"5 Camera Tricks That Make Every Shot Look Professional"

Have you ever watched a movie and thought, why does this shot feel so good?
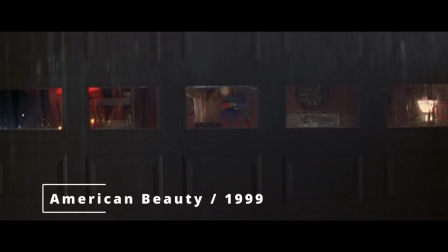(0:04)
Why does it make you feel like you're inside the story, not just passively watching from a safe seat in your living room?
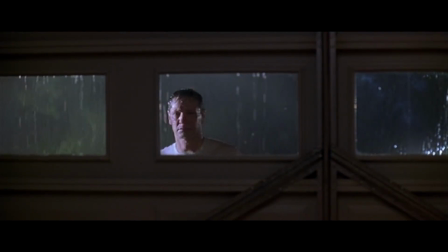(0:13)
That effect isn't an accident. It's the result of intentional, deliberate camera work. Not just which shots to choose, but how you use the camera to activate the audience's senses. Today, I'm going to show you 5 cinematic shots every filmmaker should master if you want your cinematography to instantly level up. Let's dive in.
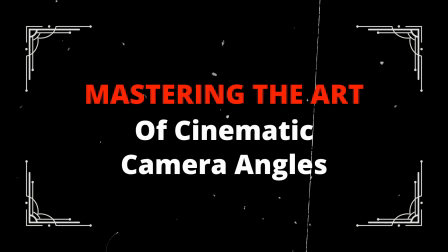Hello, I'm Miguel Parga, best-selling author of What They Didn't Teach You in Film School and Make Your Own Movies. I've spent the last 18 years teaching thousands of filmmakers how to create films that matter. And here's the truth. Camera language is one of the most misunderstood yet most powerful tools in filmmaking. Most beginners think cinematography is about cool lenses and expensive gear, but real cinematography, it's about making the audience see the world in a new way. That's where the magic lives. We get desensitized to seeing the world the same way every day. Same angle, same POV, same visual rhythm. And when the brain gets used to something, it stops paying attention.
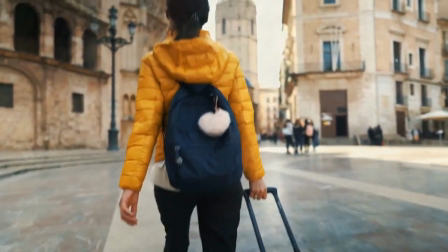(1:38)
But think about when you travel to a new country or walk into a place you've never seen.
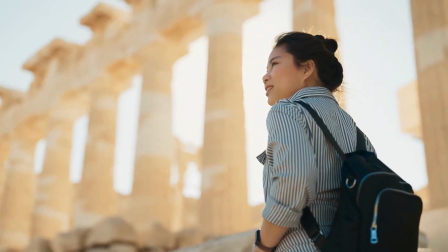(1:45)
Everything feels heightened. Your senses snap alive. That's exactly what we want to trigger in the audience. We want to wake them up, to make them feel, to make them lean forward and enter the reality of the story. And we can do that with these 5 shot techniques. Let's break them down.
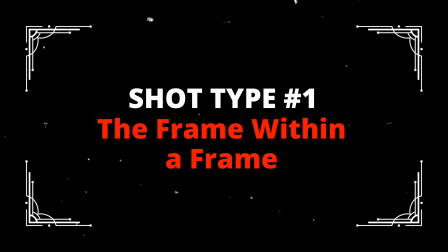This is when you frame your shot inside of another frame.
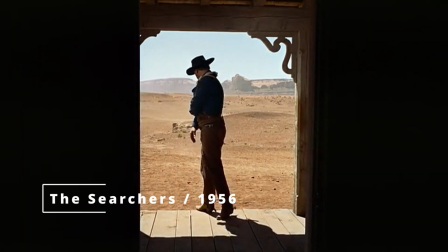(2:15)
Could be a doorway, a window, a mirror, a screen within the screen.
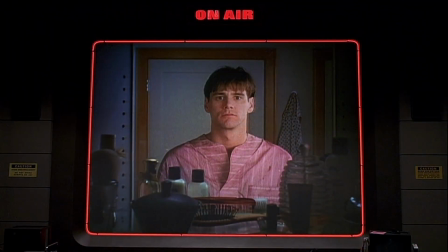(2:21)
Films like The Truman Show and Parasite build entire visual identities around this idea.
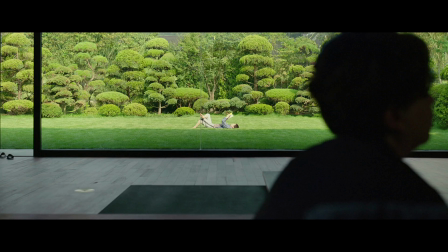(2:28)
Why does it work? Well, because it gives the audience some information, but not all of it.
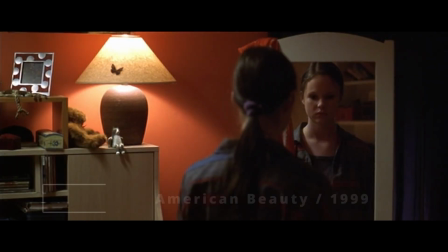(2:35)
You're creating a boundary, a visual container. Inside that frame is what you allow them to see.
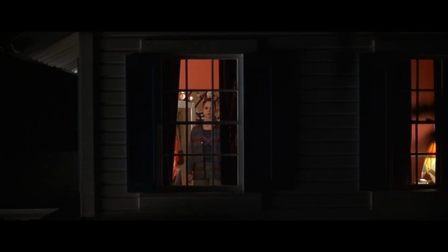(2:42)
Outside is what you're deliberately withholding. Suddenly, the audience feels like they're inside the room.
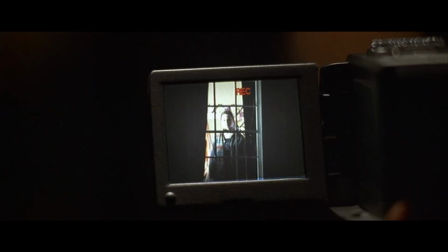(2:50)
Suddenly, they're not just viewers, they're voyeurs.
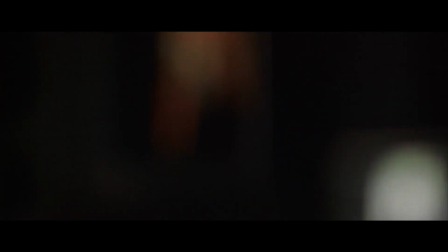(2:54)
It transports them into the world of the story more effectively than any dialogue can.
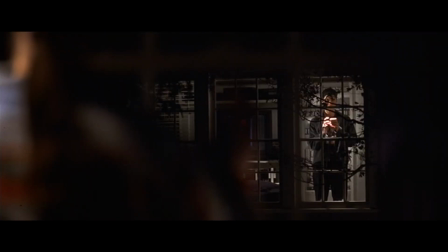(3:01)
This is one of the simplest ways to elevate your cinematography overnight.
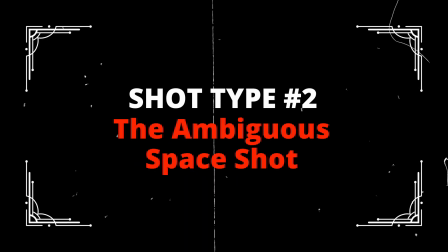This shot shows the audience something, but they can't quite tell what it is, at least not yet. We usually see this in horror movies. You cut to something dark, right?
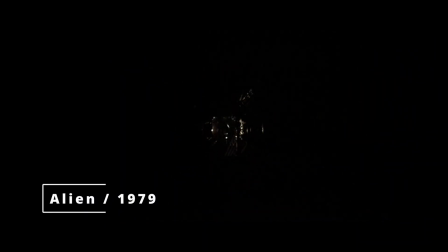(3:25)
Textured, uncleared. Is that a face, a corner, a shadow?
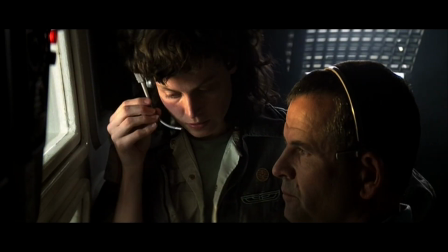(3:30)
But when you use this type of shot outside of horror, it's even more powerful, I think.
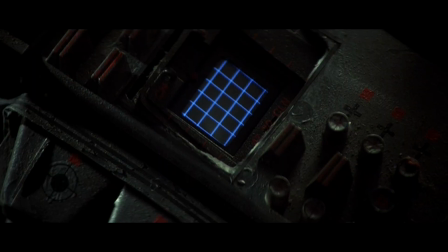(3:36)
Your brain leans in, your attention tightens. You're pulled into the mystery of the image. I'll give you an example. This is one from Blade Runner I love.
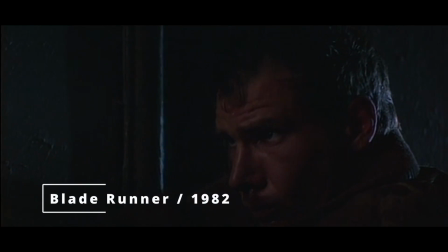(3:49)
The texture, the color, the water. You think you know, but you're not sure.
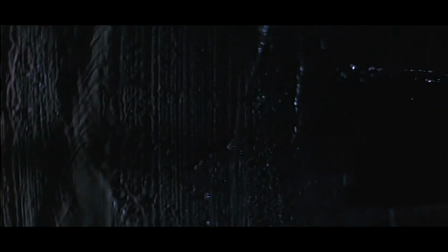(3:54)
And the director cuts to it, cuts away, then back. Then suddenly he shows you the gun, and there's a reference.
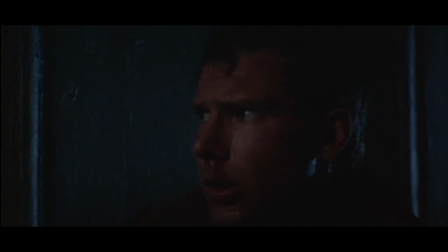(4:01)
Now we know where we're at. But for a second there, your brain is rebooting, trying to find reality.